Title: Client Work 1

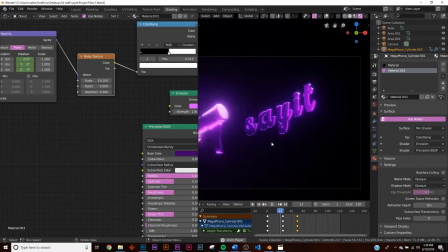And then I went in and I just rotated the Say It. I didn't want it to just stay still.
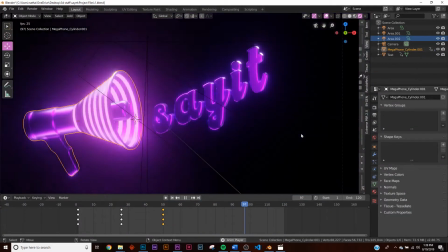I thought that was kind of boring.
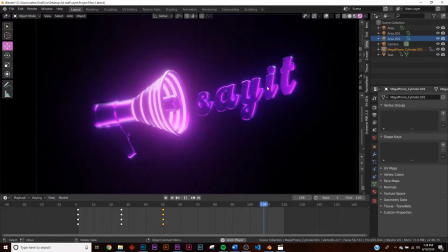So always when you're there, when I'm designing, always make an extra effort to add some color and add some movement to just make it more visually interesting. And for the rotation, it's rotating on 2 axes, the Y and the Z. So I just didn't have it one rotation, it actually does it.
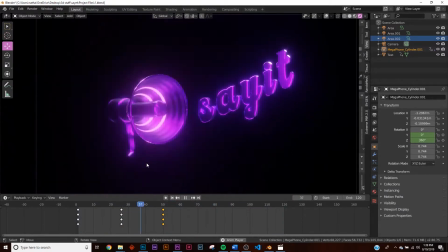So it's a little bit more interesting. Always go in and add detail and add something, and just put a little bit of extra effort in adding detail with movement and color and lighting.
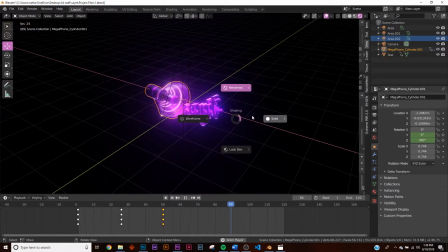And if you want to see the lighting here, it is just some point lights.
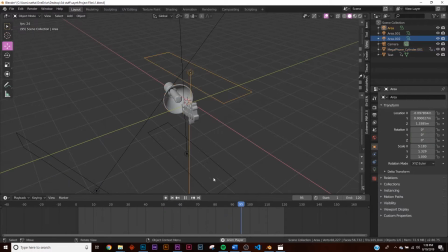So, not point lights, area lights. This one here, and this one here.
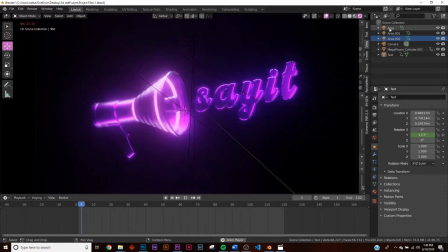Pointing there, so that, and they're also there's some pretty strong lights. See, this one's at 1,000 This one's at 1,000. This one, okay, so they're all at 1,000% on the strength, and that's pretty much as high as they're going to go to show it.
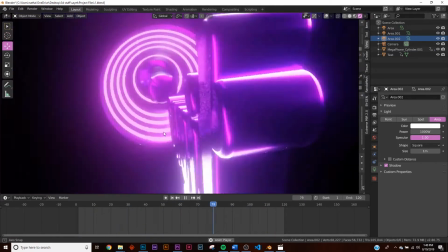And then, of course, the text is beveled so it catches that light rather than being flat and sharp.
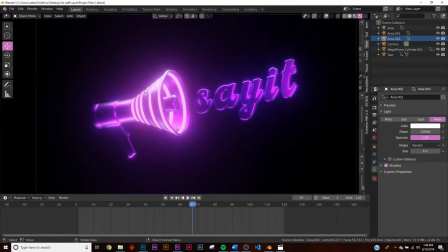So now that I did that, I sent it to him. He loved it. Amazingly, he didn't ask for any changes. So all I have to do here is export at 1920 by 1080,
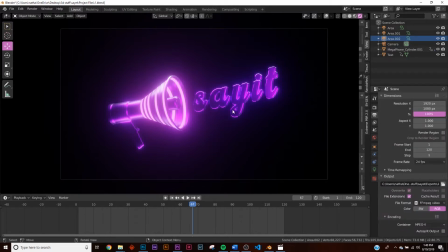as well as 1920 by 1920 as a square so we can post it on Instagram for promotion. So we have those two aspect ratios, and we have this 1920 by 1080 aspect ratio. So while he's doing his playing his shows, this will be playing in the background, and every 5 seconds, this will do a rotation. So it's pretty interesting, not crazy.
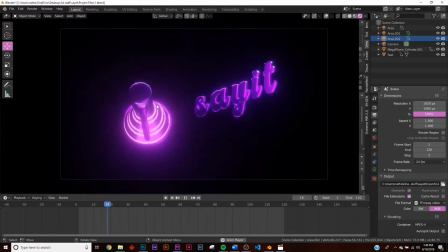And the reason why I want to keep it simple for the live shows, because there's always a VJ called a video jockey, and he's going to be doing some overlays that make it strobe,
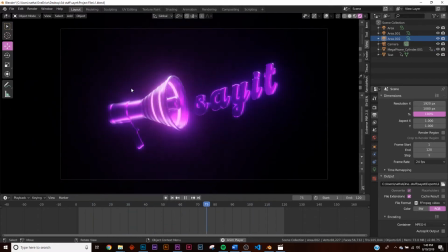things like that. So it gives him flexibility to play with the clip while Say It is actually playing on stage. So there you go. This is sort of the whole project. Pretty simple. A lot of them are more complicated. I have a conference intro animation that'll be coming up, so that'll be a really hefty video.
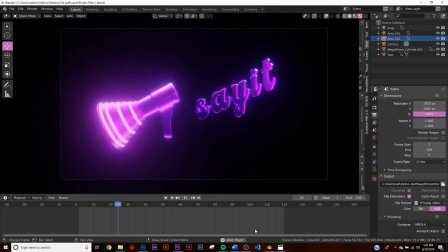I think you guys will get a lot of information from that. So yeah, for the first client project video, I hope you guys enjoyed this.
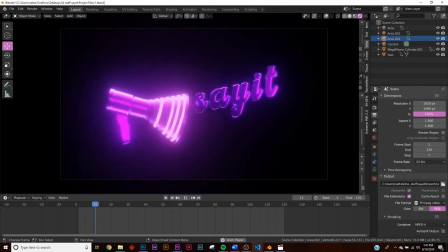Hope you learned something, and thanks for watching.